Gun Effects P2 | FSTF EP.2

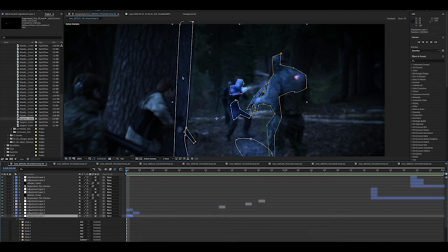So this tree area and this tree has less opacity than these other masks over here because it gets less direct light. And then I tinted it blue because these lasers are blue.
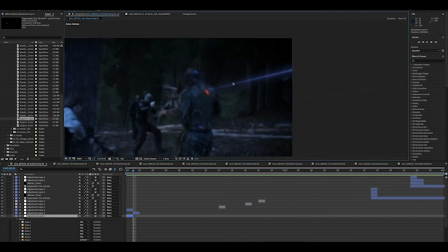And I did the exact same method to get this tracer as I did for the other tracers with lasers. I just change it to a blue color instead of a kind of orangey color. And then I make them a bit slower. They move a lot slower in the frame, so the animations takes more frames or it's in frame.
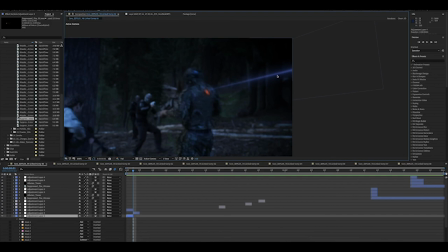So it kind of gives that like more Star Wars kind of laser-esque feel where it feels like it's moving slower. Even though that doesn't necessarily make sense from a physics standpoint, it looks kind of cool when lasers are slower. And then to get this burn mark on the back of this guy's chest that I had here, I used a...
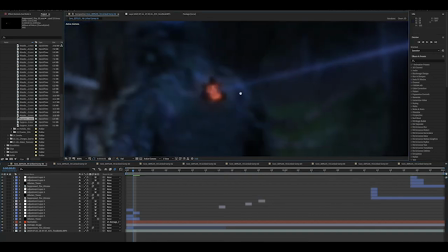so I basically got a... saber effect. I did like this weird twisty turny kind of
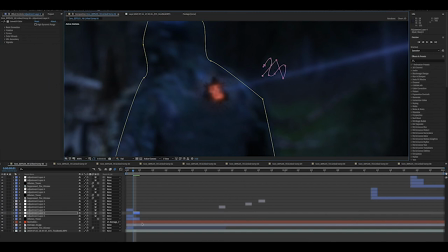mask, something like that, and then on the saber you can go down here to customize core and you can press layer masks. So if there's a mask on your frame, the saber will match to your mask instead of just the line, so it has this weird twisty shape.
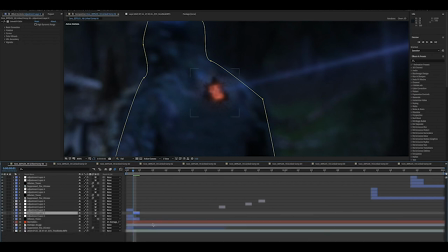And that just kind of gives a nice, so it to warm, kind of a red color. And then I got a burn texture underneath that just kind of makes it look like this dark thing.
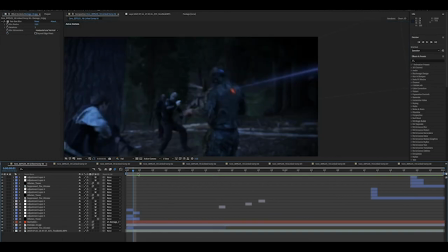And then I put on motion blur. And that just kind of gives this feel of like a laser ripped right through and the skin is glowing hot red. And then I made the laser, the saber slowly shrink in size and then lower it in opacity.
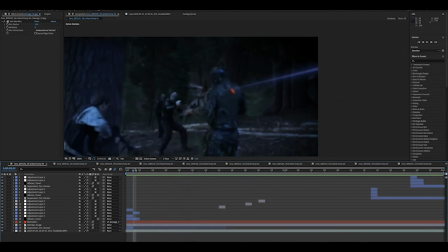So it kind of feels like it cools off and then it's just the burn mark left over afterwards. And I did a mask around my tracer.
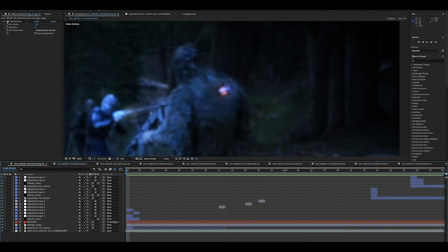So just a tip of the tracer is coming through here and then it's coming up this way. So it kind of looks like it's going through him, and then in the next shot it's all the way through.
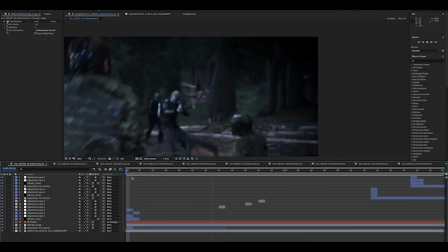And that just gives this nice kind of tracer feels like it goes right through the guy.
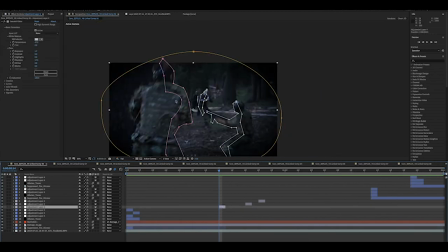And then on these shots you don't actually directly see the muzzle flashes, and I find at nighttime this is a nice trick. You don't actually need to show the muzzle flash, you just need to do an adjustment layer, increase the brightness, increase the temperature. If you're doing the lasers and want the blue color, you can decrease it or colorize it however you want. But otherwise, for regular flashes, I like to make it a little warmer.
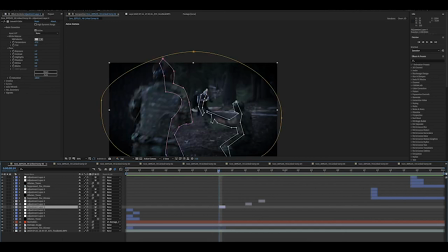So you kind of get this warm glow on all the areas it would hit. And I do one big mask that's lower opacity, and then lots of smaller ones around the highlights where the light would hit the brightest. And it just kind of takes a sense of like thinking about where your light is and where it's moving.
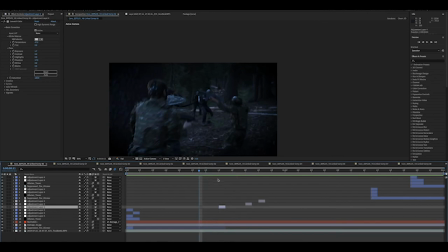So this shot, you don't actually see the muzzle flashes, but with the sounds and the light sources, you kind of feel this little extra pop of light. And overall, adding in these extra brighten sources helps a lot, making your scene feel darker because the muzzle flashes have more impact on your lighting of your scene. Hopefully you could take a lot of these concepts and apply them in new creative ways. This should just be a good basis. It's kind of what I do for gun effects. There's lots of different ways to actually go about doing them. But I find that just having, being able to see my process, maybe you learned something interesting and got some cool inspiration for your own films. Anyhow, hopefully you have some good shooting, both with guns and with cameras.